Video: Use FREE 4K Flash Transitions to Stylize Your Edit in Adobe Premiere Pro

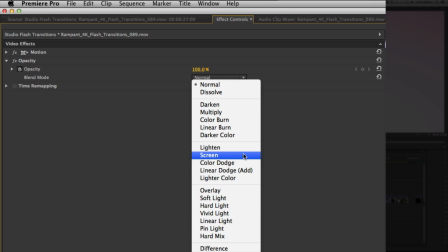You can also use linear, dodge, add, or any of these other blend modes, but I'm use screen for this particular example so let's roll back and play through
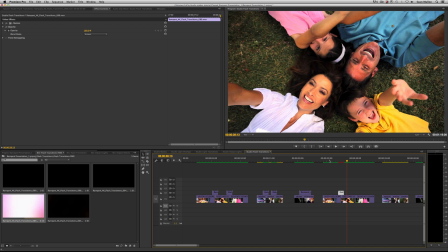see you get this really great organic flash it's not a typical like dip to white or anything like that it has color it's real light and so it behaves like real light does it's not static you can also speed the shot up if you want if it's too long but um notice i
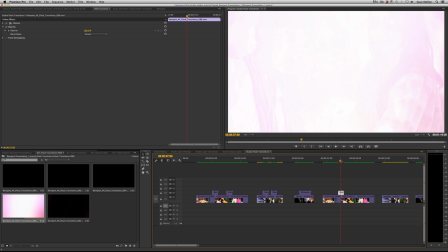i dragged this on natively so it's in its native file size so that means this is a 4k clip so notice how it's a lot more white and a lot less color if you like that awesome if you want more of the color which is seen more on the edges of
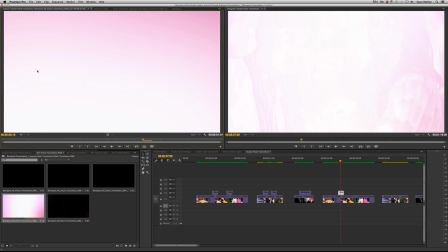the shot if we double click on the shot over here see you notice more of the color around the edges of the shot and the edge of
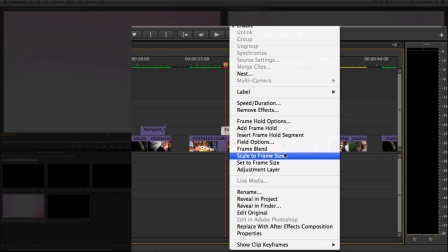the frame just go ahead and right click and click scale to frame size this will bring it things down to
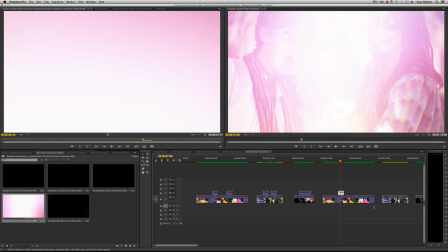the same size as my edit which in this case is 1080p so now you see how the flash is more centered in the shot and if you want something in between just go ahead and hit scale to frame size, turn it back to its normal 4K size,
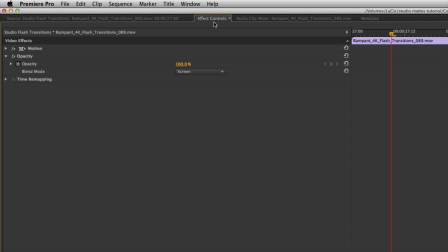double click on the effect, double click on the clip, go over to effects controls, and twirl down motion.
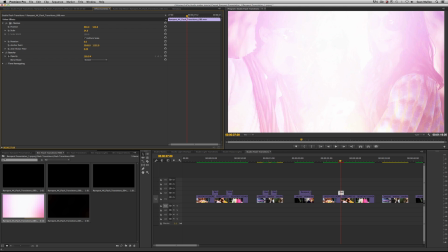And now you can just adjust the scale. See, so if you're like, well, that's a little too much in there you go. So you can adjust how much of the color versus the flash you want because these are 4K. Alright, so for simplicity sake, I'm going to go ahead and I'm going to put that back at 100.
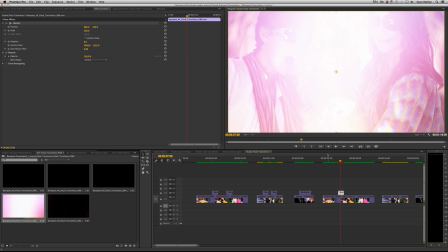And And I'm just going to go ahead and right click and hit scale to frame size. So without all my yapping, it takes two seconds to do this.
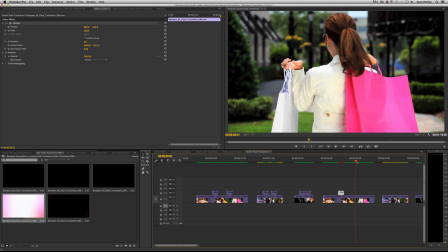Let's do this again. Let's keep moving forward here on this edit so we can finish the shot, make the director happy, and keep on trucking here.
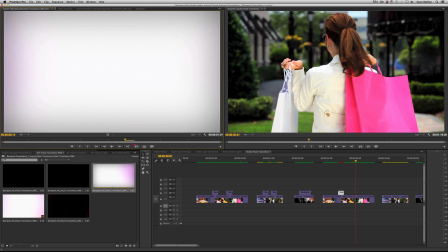So I'm going to use clip number 94, which is another clip that has pink in it because for this particular edit, I don't want to change the colors.
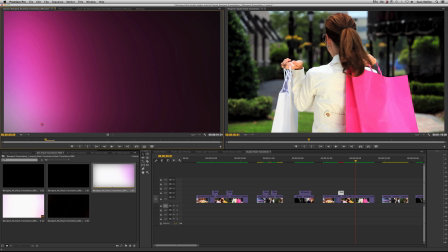You can. You can do whatever you want. But this has this nice movement from left to right. So I'm going to go ahead and do the same thing.
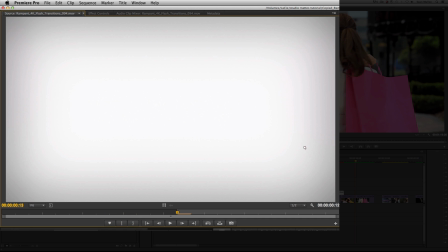I'm going to find my white flash. I'm going to mark in, drag it over my clip right at the edit, and then I'm going to peel the clip back.
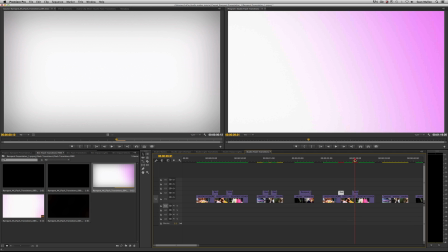Now just like all the other tutorials that you see with that we create,
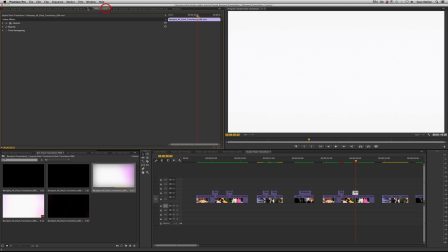you can constantly keep going back, double clicking on the element, hitting effect controls, twirling down opacity, turning normal to screen.
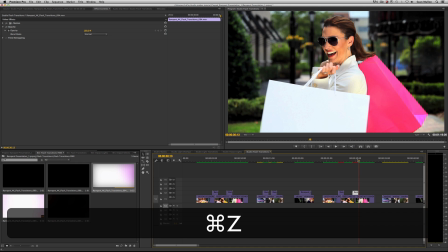It's not that big a deal, and it works. See, great. Or if I undo all that, we'll go back to normal, I can go back to my original element, which is right here,
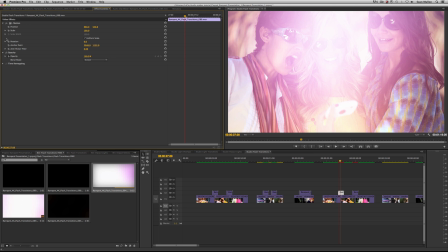click on it, click on Effects Controls, highlight Opacity, and copy it. And then highlight my new clip and hit Paste. Now the blending mode that I used on clip 1 is the same as clip 2 and I don't have to keep going back to the Effects panel.
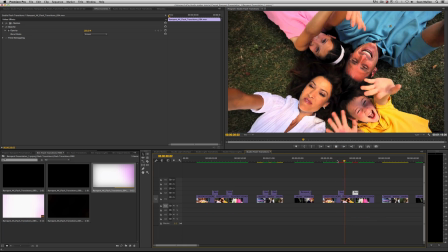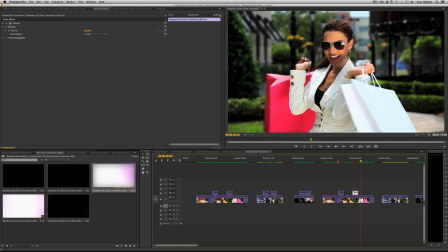So that's one method of adding the flash to your shot. Now what if you're like, well I just don't like having to do that thing where I mark in and so much work clicking and oh man i just i clicked like three times it's just too much okay no no problem you know i'm not going to tell you how to work it's all
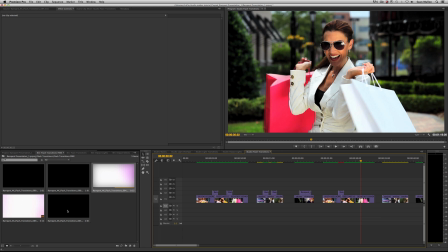good so let's go ahead and get rid of this clip and pull clip 94 back into the timeline make sure it's in
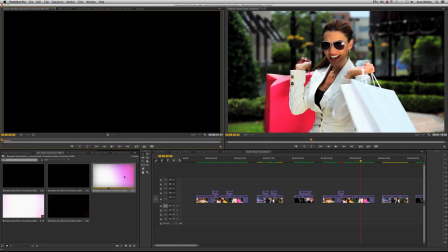point is set back here so i have not set an in point right i'm just going to go ahead and drag the clip into the timeline here right no problem all right turn snapping off and then now you can just kind of organically play go ahead and hit paste so you can see through the shot
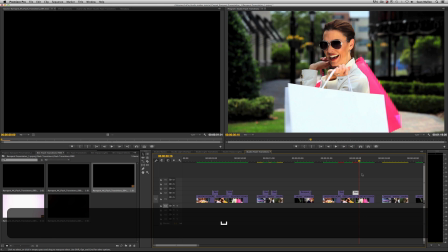so you can apply the blend mode and now it's just organically playing see i didn't even line it up and that kind of works pretty cool so you
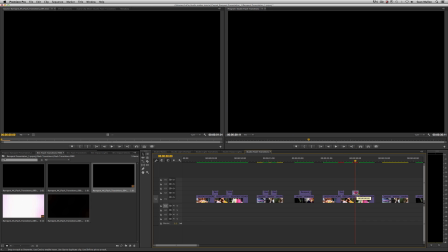don't really have to be so technical about it you know but you can absolutely you know move things around zoom in here so you get a better look and
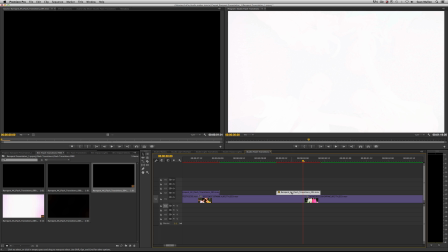just without snapping turned on so you're not clicking on you're not uh being locked to this edit here and just kind of organically play
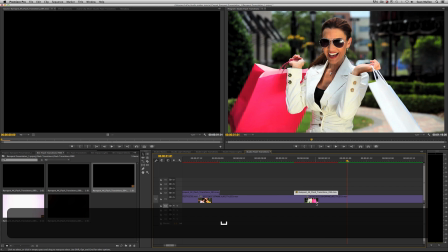until you get the feel you're looking for see that worked too or we can do it sooner than later.
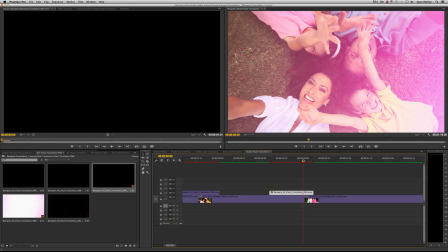Well, that's probably not enough because you saw one little hint of the last shot. So let's dial it back.
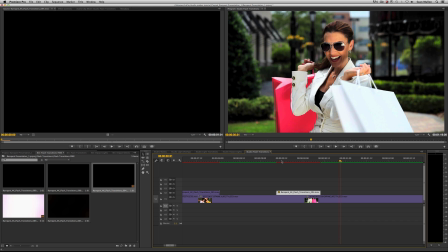See, there you go. So those are two independent ways of manipulating the transitions.